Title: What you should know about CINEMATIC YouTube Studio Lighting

Taking your video from this to this is actually simpler than you think. It doesn't matter if you on a pro camera or a mobile phone, knowing these simple lighting techniques is going to be the difference. So I'm going to show you how. Before we get to the most important part, which is of course lighting, let's create some depth.
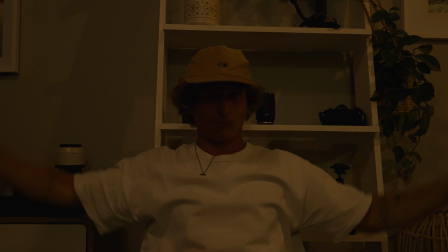If you are shooting against a wall, make sure you move as far away from it as you can. The other thing is we want to get our f-stop all the way open or to as low of a number as we can.
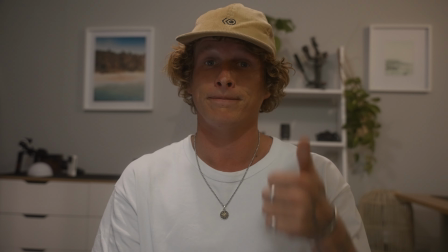This is going to create some nice separation behind us from our background, which is a good thing. While you're in your camera settings, make sure your ISO is not too high so that you're getting any noise or grain in your shot.
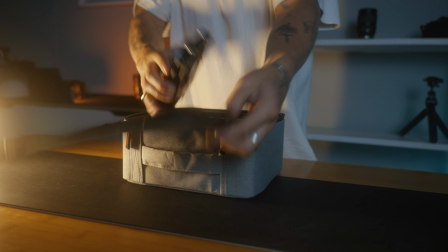Tonight I've seen we are going to use these crazy little lights from Zion. They are so small, which is of course important to me because as you guys will know, I'm often on the road, traveling,
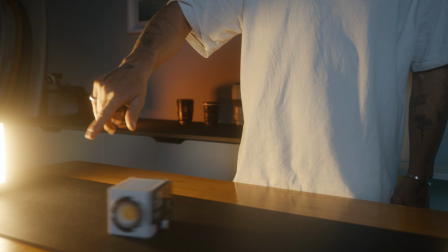lighting up some weird scenes inside my van or whatever it might be. but having these
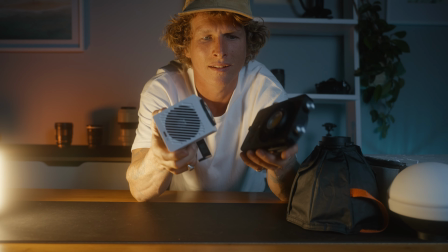really small ones yet so powerful is amazing and let me just say although i'm using these lights to light my interior youtube studio setup they actually can do some really crazy things this molus x100 is completely
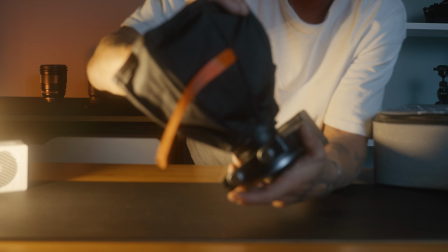tiny with a battery grip and you can go out into the field and not even need power as well as our second light from zion which is this molus g60 a 60 watt absolute little powerhouse of a light that you can use with a power bank or the battery that comes with the motors x100 so these lights are incredible you can do some amazing creative things and I'm looking forward to taking them out into the field and getting some really unique lit up shots outside in the real world environment but for now let's get back to our studio setup so this is our square one without
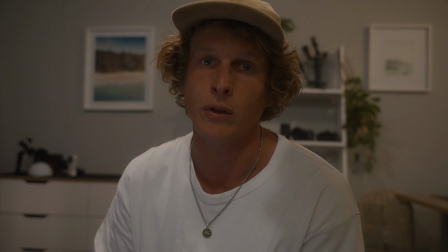any of our lights let's make sure the first thing we do is get rid of any lights that we don't want all of these house lights and maybe close our curtains
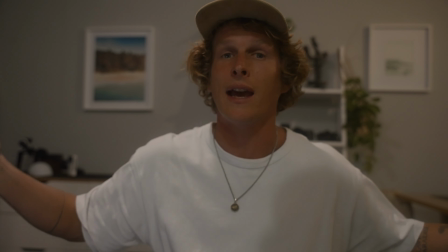if we don't want any light coming from the outside environment so let's get this scene really dark okay super dark
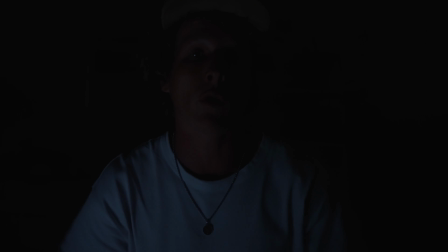the only light that you guys are actually seeing right now is coming from my laptop let's start off with our key light which is going to be the x100 it's going to light
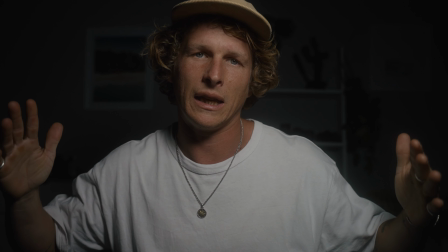me up really nicely right here that's our key light looking way better it's just lighting me in now for something like my key
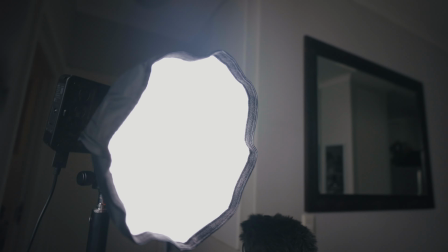light i always like to get it slightly up and slightly to the side to create some nice even lighting on my face if you guys want something more cinematic you
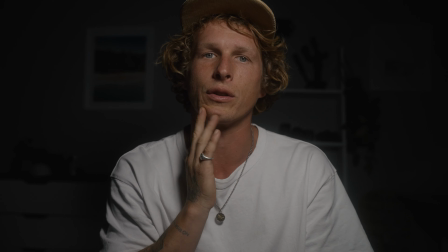can push it off more to the side to create more of a contrasting light with darkness and shadow on the one side maybe even getting a bit of the rembrandt
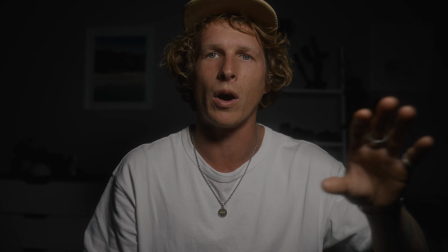lighting with a triangle on the other side i like to keep it somewhat straight on just so it's nice even light across my
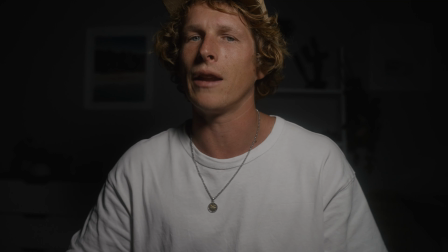face this is a youtube talking head video so i don't want it to be too crazy
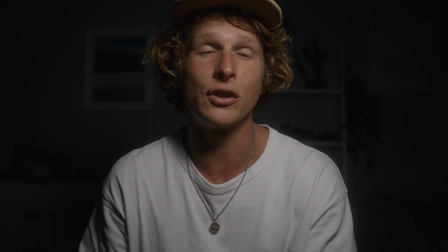moody and cinematic diffusion is super super important and these
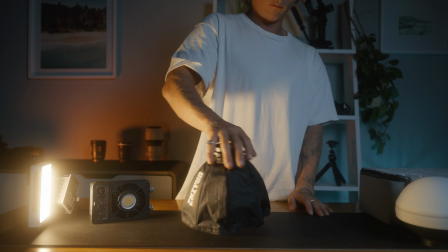little lights come with the cutest little soft boxes and domes
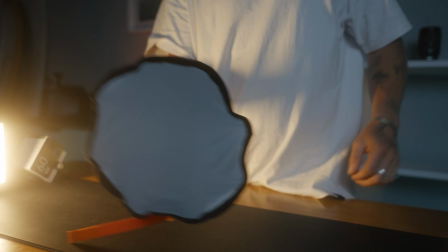we have the soft box on this light just to create some soft light if we didn't
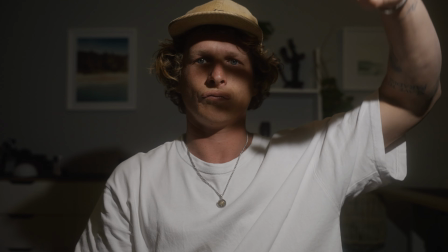you can see that it would be way too harsh and contrasty for our skin so this little soft box is really nice to diffuse that
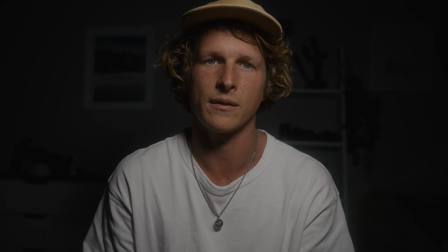light and just create that soft cast onto our face if you don't have something to diffuse you could always bounce it off a wall or the ceiling but
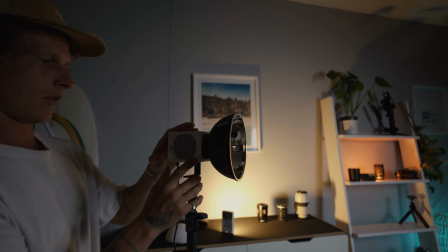in my opinion a soft box is going to look the best next up is our hair light and i'm going to be using the 60 watt
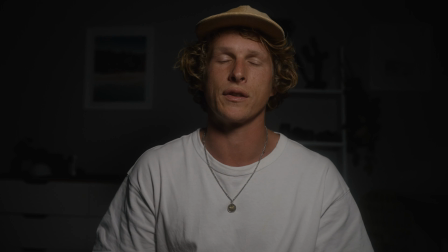light just to fill in some space around here so let's see the difference so you can see by having that hair light it just creates some of
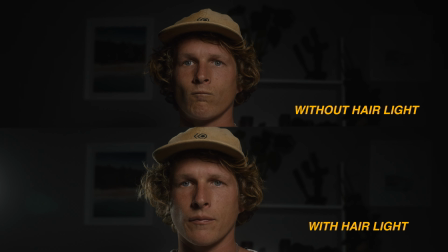the separation here bit of a silver lining around the back of my head especially off onto this dark side and that is just another way that we can
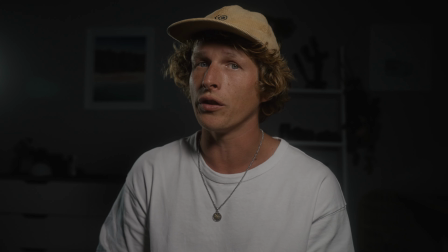create separation with our background we could use some diffusion on this but because i actually want quite a harsh little light as my hair light
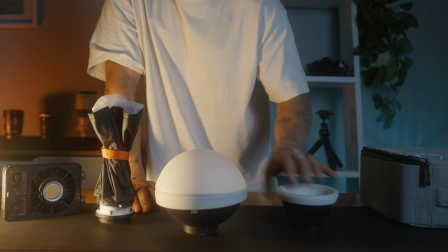there's actually no diffusion on here although I could have used one of the really really cute little domes that you can get for these mini lights as well
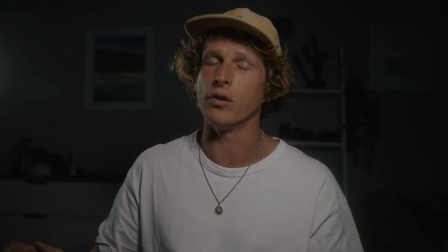it also looks quite nice but in the end I decided to go with no diffusion for the 60 watt molus light next up let's look
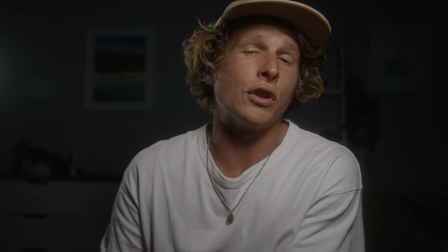at our background because it's looking pretty plain and dull right now first off let's create some color this is just a normal RGB light that you
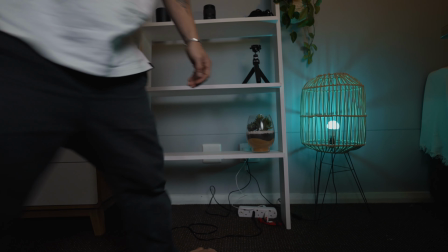can pick up at any hardware store and you can get the full scale of RGB colors through it super inexpensive and we can chuck it in the
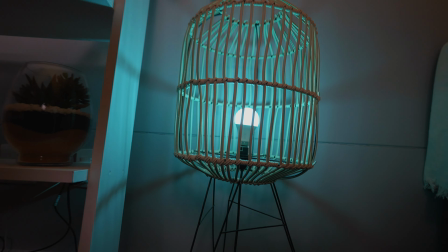background.